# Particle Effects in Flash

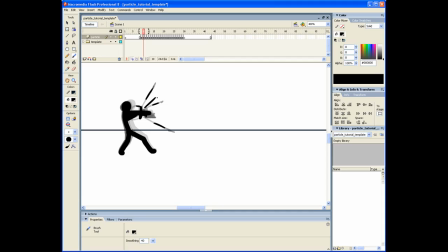[4:06]
So, because 3 is not going to be enough, it's not going to look as good as it may seem. So we're going to add one here and just keep on doing the same thing. Just have it shoot out and keep the momentum. That's why it's best to do one at a time so you could keep track of it. And this one I just kind of made it shoot out really fast.
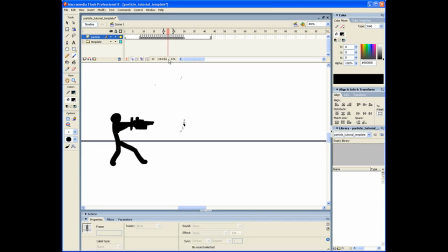[4:27]
And then it slows down right there. If you guys want, you could make the onion skin just have one behind, because usually when you're doing particles, it gets really crowded and it's hard to keep track of everything. And so back on frame 10, we'll just add more.
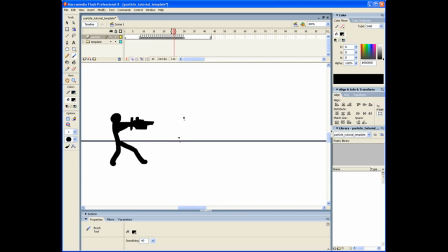[4:49]
Just have it barely touch the ground and go back up. And you can use different colors too if you want. I mean, it doesn't really matter. as long as you still have particles going here and there.
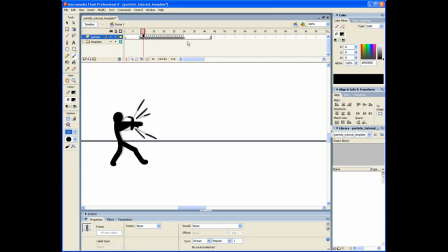[5:03]
And so let's add a thicker one, like on frame 11. We'll have like a little puff shooting out. So it's like a speech bubble or something like that.
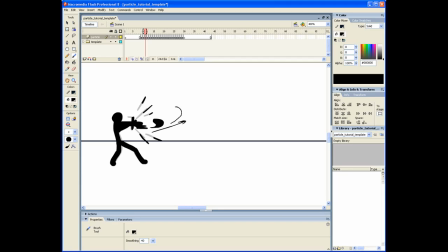[5:22]
And we're gonna have it shoot out in this direction, but it's gonna curve upwards into the air, so it's like smoky-ish. And so
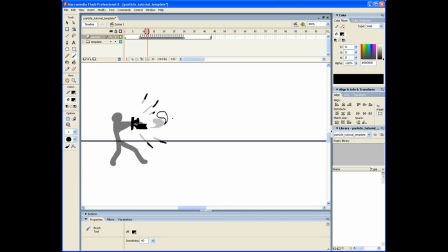[5:34]
you want the same shape, I guess, so it's more consistent and it looks cool. But for this puff, I usually make it go in a spiral, so it'll look something like this.
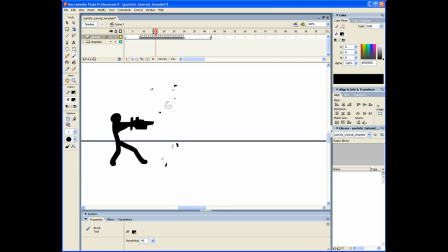[5:49]
Hold up, let me finish it. And so it's kind of like spinning in a direction where the biggest part is going, and the little tail is falling behind it, and it's just going to get smaller and smaller until it's a little dot. And it's going to go up, and it's going to disappear.
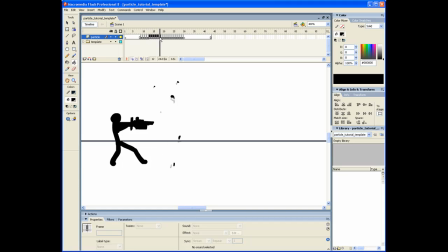[6:07]
And for the ones like in between the first and the last, I didn't fill it in, so I'm going to go back and get the paint bucket tool, just go through it and fill everything in,
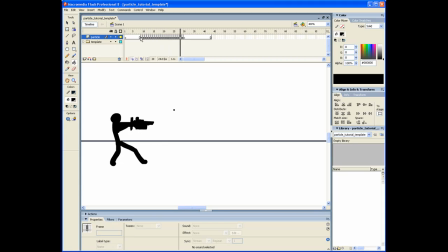[6:19]
because it's a lot faster to do at the end than switch back and forth. Yeah, so it's kind of fast. Since I did it all in one layer, it's kind of hard to change it, so I'll just add some little smoke trails it leaves behind.
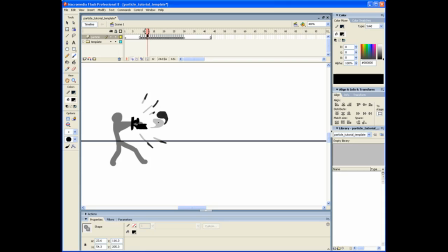[6:35]
So from here, from the first puff to the second, I have like this big gap in between them, so I'm going to draw a little particle here, and it's going to do the same exact thing as the other particles. It's going to, you know, just shoot out or drift away in the air.
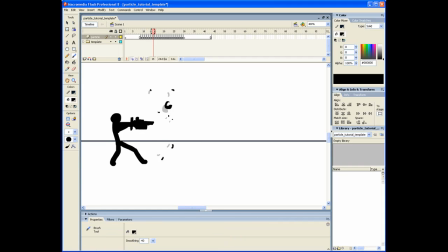[6:55]
I'm going to do that for more of these. Just have it fall through. And when you're doing particles, you should save constantly, because if Flash crashes, it's going to suck, because you can't retrieve it, and it's going to be a pain in the ass.
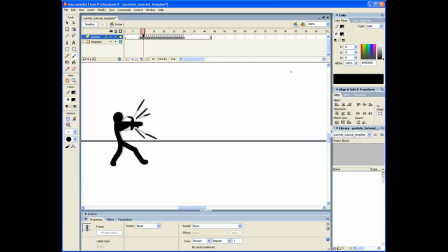[7:17]
Okay, it looks alright right now. We could probably add some more in like the 11th frame or the 12th frame. Just add some more particles just shooting out, you know.
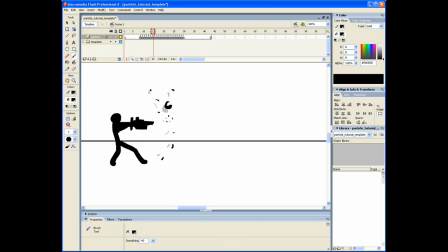[7:38]
As long as you have a lot of particles, people aren't gonna really pay attention to all of them, so some could disappear at certain times or certain frames and other frames, I guess, like later frames. So just keep on adding particles randomly. That's the important part, randomly.
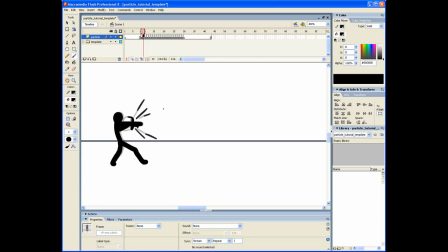[7:57]
You don't want it to have, you don't want to have particles like going in one direction and not have any going the other, because it's gonna look weird, not particle-y enough. And here's another one I'm gonna do.